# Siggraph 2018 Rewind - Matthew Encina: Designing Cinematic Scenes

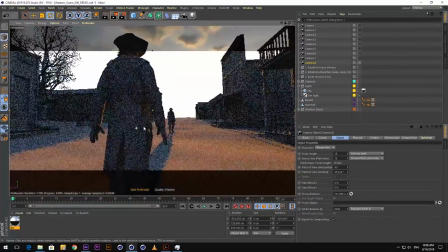So I'm looking for interesting ways to, again, frame our subjects using foreground elements, background elements.
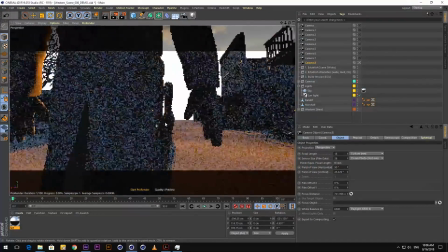Oh, there's something here that looks really cool.
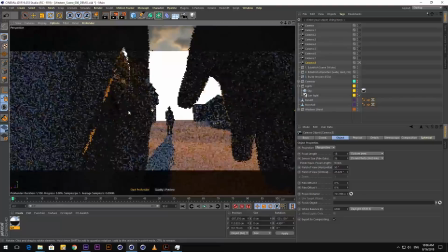So now I'm trying to frame our sheriff inside the context of our bandit. So let me pull focus on our sheriff over there. So this is very interesting.
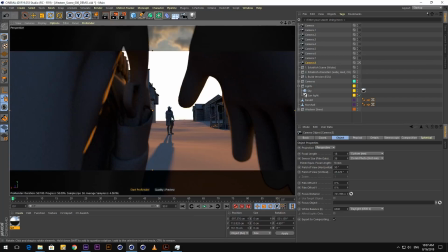This is super cool because what I've done is now this cowboy feels like he's really small in frame and maybe he's in danger. And in the foreground, you see the itchy trigger finger of our bandit, and he's getting ready to pull the trigger here. Speaking of which, I want to show more of those details and just really build up the tension. So with any story structure, all it is building up tension and releasing it, building up tension and releasing it. So right now in this sequence, we're trying to build up some tension so that there's some drama, there's something to focus on.
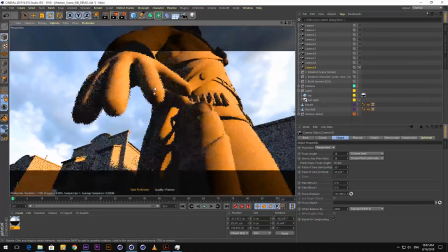So this is cool. I want to focus on this guy's trigger finger, and I want to make it feel a little uneasy.
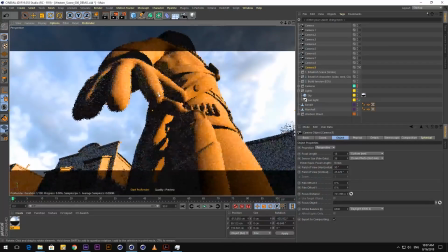So the ways you can do that is you can just find and put the camera in unusual places.
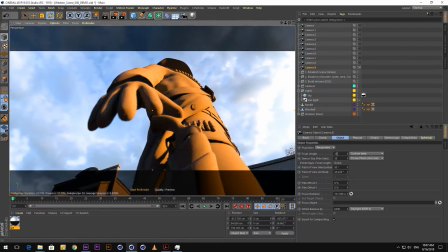Right now, the camera's just sitting on the floor looking straight up. And, I'm going to Dutch the angle just a little bit.
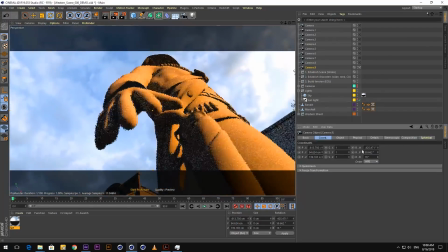So now it feels a little bit more uneasy. They used to do this in a lot of old films. Whenever they Dutch the camera, it changes the orientation, the ground plane, and it makes things feel a little bit more uneasy.
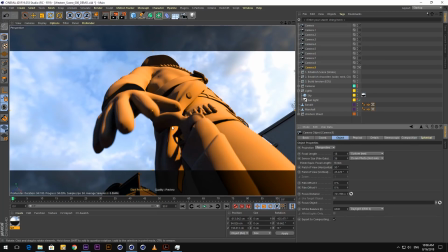So now I have this extreme angle, 18 millimeter lens, very wide, and I want to focus on this itchy trigger finger of our character. I want to make the depth of field even more extreme. Right now, our f-stop, our aperture, is 8.
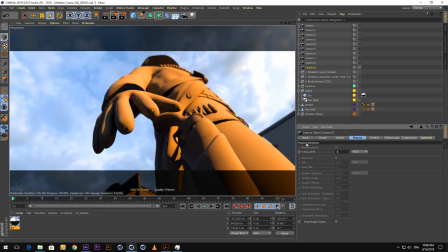The lower this number is, the wider the aperture gets. So I'm going to go 1.8, and you're going to see the depth of field goes extreme there now. Now it's really, really shallow, and it's just about this trigger finger right here.
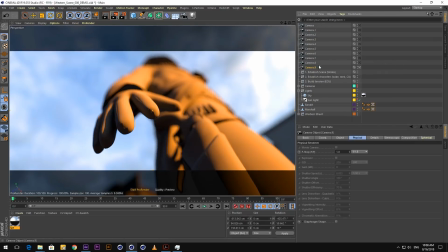So now, I feel pretty good about this sequence of shots.
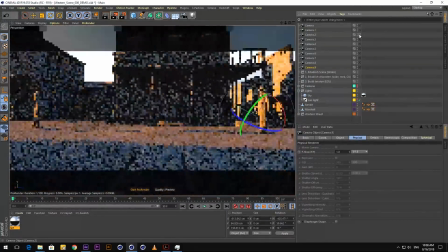So I have a bunch of cool establishing shots, getting closer. We got some medium shots.
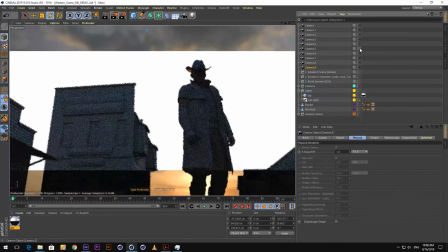Now we're showing our characters and starting to establish them. I feel good.
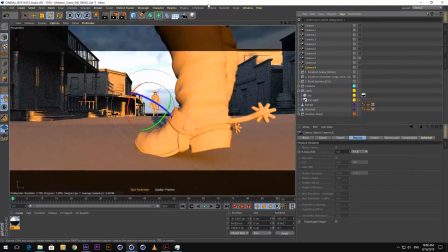So what I would do from here is I would send this to the render viewer.
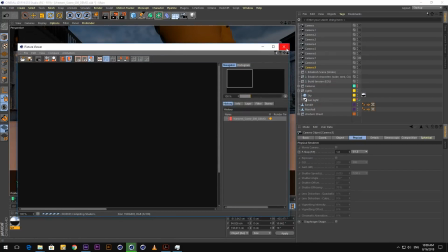But because I don't want you guys to watch paint dry or grass grow, I've already pre-rendered all of this stuff for you, and I'm going to show you guys my workflow to build out a proper sequence. So now that we have a bunch of frames, let me close that. I'm going to open up Bridge. Let's see if we have that here. Adobe Bridge. Okay, I'm opening that up. And the reason I want to open that up, no. Okay, perfect. So I use Adobe Bridge to figure out my sequence, and here's why. So I'm just in the folder of where I kicked out all of my renders.
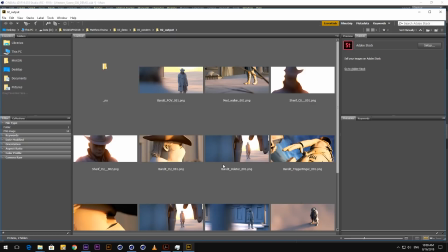Everything, like I said earlier, is just out of sequence. There's no particular order that I built these things in, but what Bridge is good for is that I can just dynamically move stuff around, and they stick.
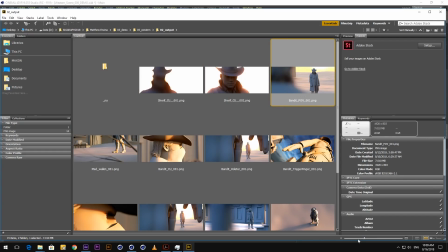So this is good for me if I'm trying to figure out, which shots I'm going to use,
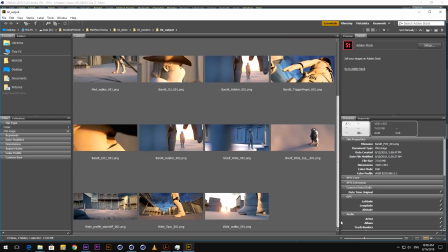where I'm going to start, because originally I thought I was going to start with a really wide shot,
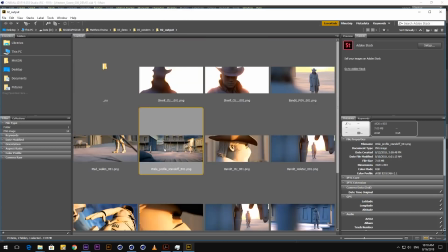looking at these two characters. But maybe I want to start a little bit more ambiguous.
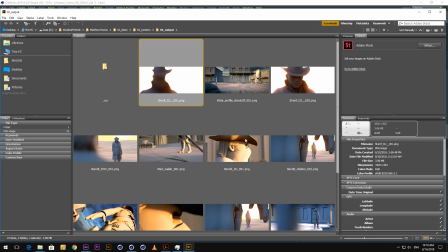Maybe I want to start on the sheriff coming into town. And then maybe I want to focus on, well, who's looking at this sheriff?
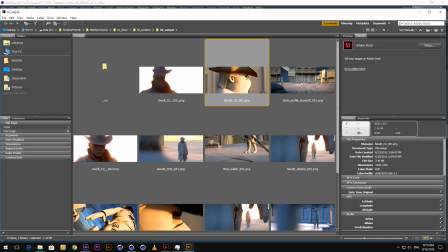Well, maybe it's our guy over here. And now we can give them some context by showing a wider shot between the two.
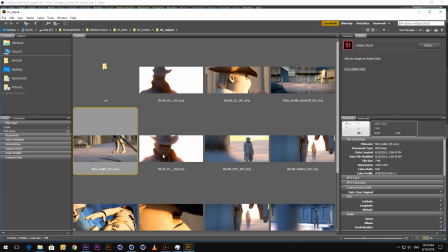Then we can cut in this character who's walking across, and then we can finally reveal our sheriff and the juxtaposition between the two.
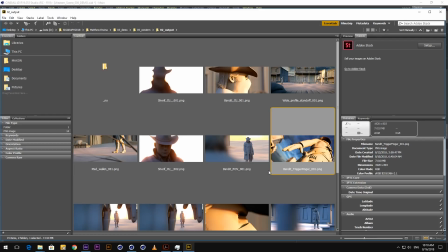So I like using Bridge because I can just dynamically rearrange things. And if I want to save this sequence, all I have to do is select everything.
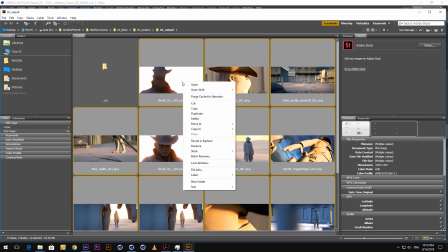Let's say I'm happy with these things. I could right-click and then batch rename.
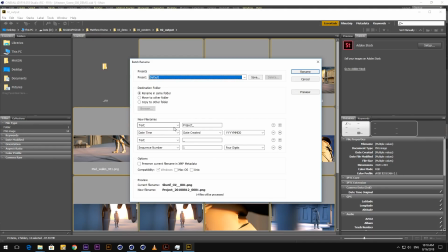And when I batch rename, I can give it a custom name with a custom sequence number, so everything's going to be in order if I'm opening this up elsewhere.
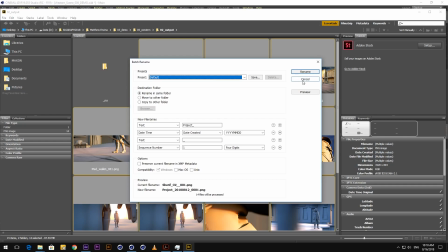If I'm building an animatic, I can name all of this 001 all the way to whatever the highest number in the sequence is, and I could load that into something like After Effects or Premiere to cut an animatic.
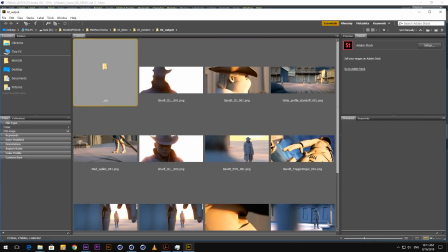If there's anything I don't like, I always have this folder that it says no, meaning I don't like it, and I just dump it in there.
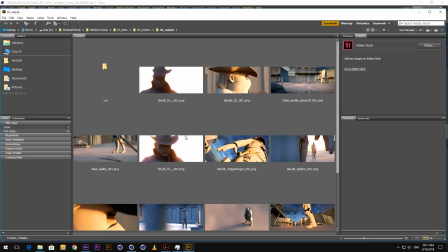And I just save that for the archives because, sometimes this is my process of editing down. I don't need to use every shot in here. I only need a couple, and I just need to use the key shots that are going to tell the story, build the tension, and frame my characters in an interesting way. So if I go back to my sequence now, I've put this together, and this is our sequence.
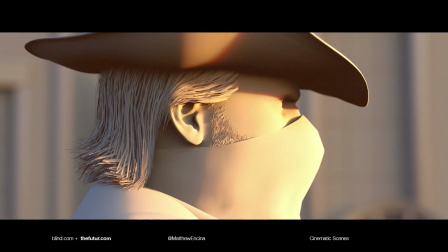So instead of opening on a wide shot, we're opening on this really tight shot of the bandit. His eyes are squinting because there's sun in his eye, and he's looking off in the distance.
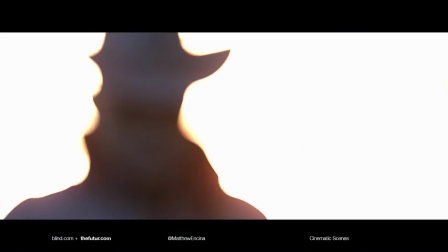What is he looking at? Well, he's looking at this mysterious figure that's walking.
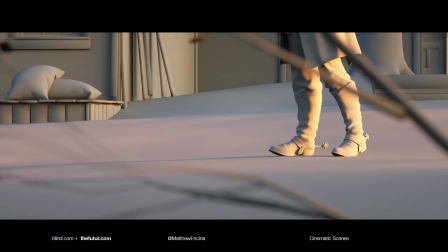He's out of focus, but he's walking away from the sun here. His boots are clinking and clacking every time he takes a step. It's almost like Desperado. I don't know if you guys remember that scene when they first are talking about Antonio Banderas and he's like walking out of the shadows. It's kind of like that same thing where we're not showing who the character is. We're trying to build up this tension and this mystery around this character.
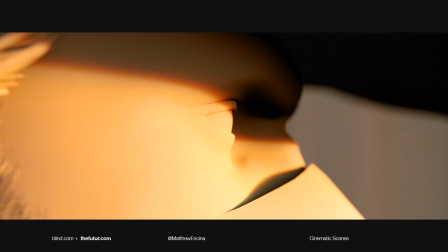Then we cut back to our bandit, and maybe he's a little worried.
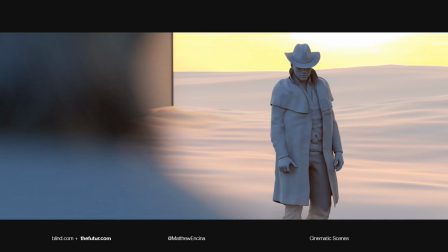His eyes are really open here. And now we finally reveal what he's been looking at. This is the sheriff. He's come into town. He's like cracking his knuckles. He's ready to throw down.
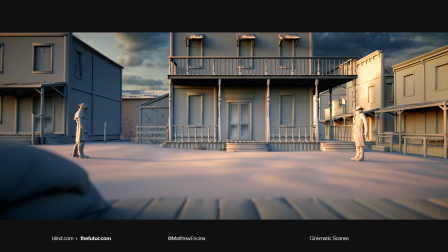Now we have this wide shot. We're establishing the juxtaposition of these two characters and their position against each other. As you can see, the town is cleared out. There's nobody here. That's because I didn't download those models, but also because they've run away and they are scared and they don't want to get shot.
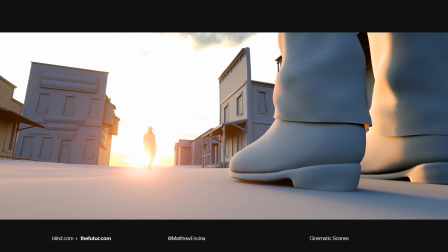So now we're trying to build up, again, more tension. This is that low shot looking over at the sheriff, and then the reverse, the sheriff looking over at the bandit.
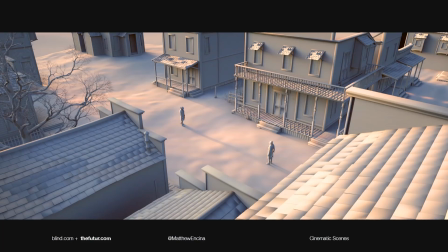And then we have a nice wide shot here. Like, again, maybe this is a crow in the tree. It's cawing and then flying away right before they're about to throw down.
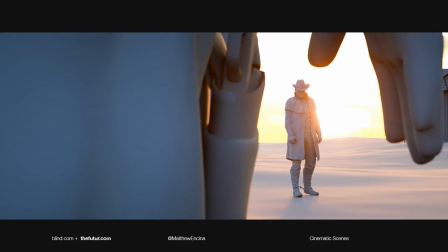And now we have this, it's getting closer and closer to that moment where he's about to pull the trigger. His hand is moving closer. We see our sheriff. He's framed in very tightly. He feels like he's in danger here.
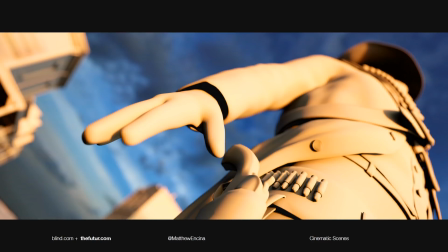Then we cut to this extreme shot of the trigger finger of our bandit here.
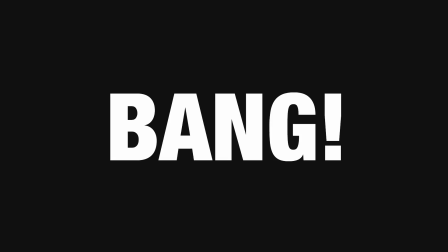He's ready to draw. Then all of a sudden, bang! I didn't create the rest of the sequence. I'm going to leave that to your guys' imagination, but I just wanted to show you how I build a sequence, how I explore cameras, and how we could put that all together. So I have one more exercise for you guys, just to show you a very completely different context.
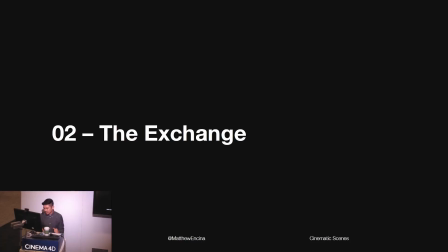So the story here, I called it The Exchange.
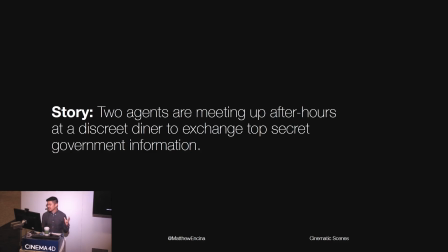And the idea is that there's two agents that are meeting up after hours in a discrete diner location to exchange top secret government information. So I have another exercise. Let me open that guy up. So I have this diner location.
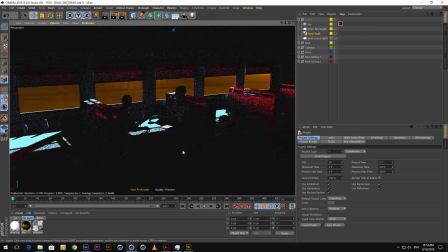These two guys are sitting here, and I'm going to do the same thing. I'm just going to explore with the camera. And the way I lit this, I just want to show you guys so I could break down all the lights. First, I started with a skylight, which is just this HDRI, which is a big globe that's circling our diner.
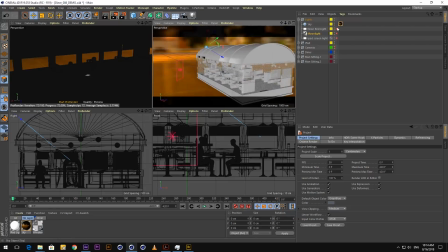This is our whole diner set right here. And then I started with this key neon red light.
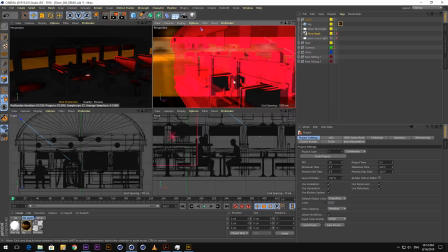And I did this because I wanted the characters to feel a little mysterious, especially this character on the right. I wanted him to feel very silhouetted. I just wanted it to be about his figure right there.
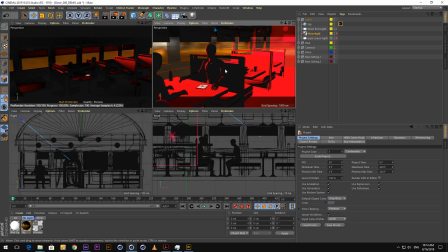So that's why I had this red neon light. I'm imagining there's a neon sign right outside. Maybe it's the sign for the diner. Then I have a blue moonlight, which is coming in from another direction, which is just filling in the table.
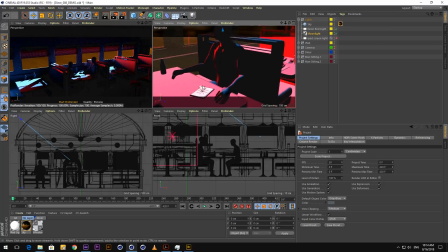We get a little bit of this bounce going back up into their faces, and I thought this was a nice, cool way to complement the warm lighting.
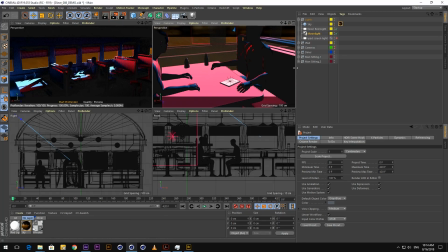And then lastly, the information that they're trading is on this little iPad on the desk.
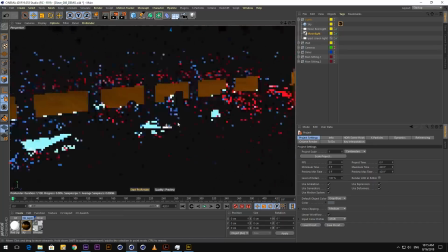So that's why I put a little light source there. So now we have some very dramatic lighting in this scene.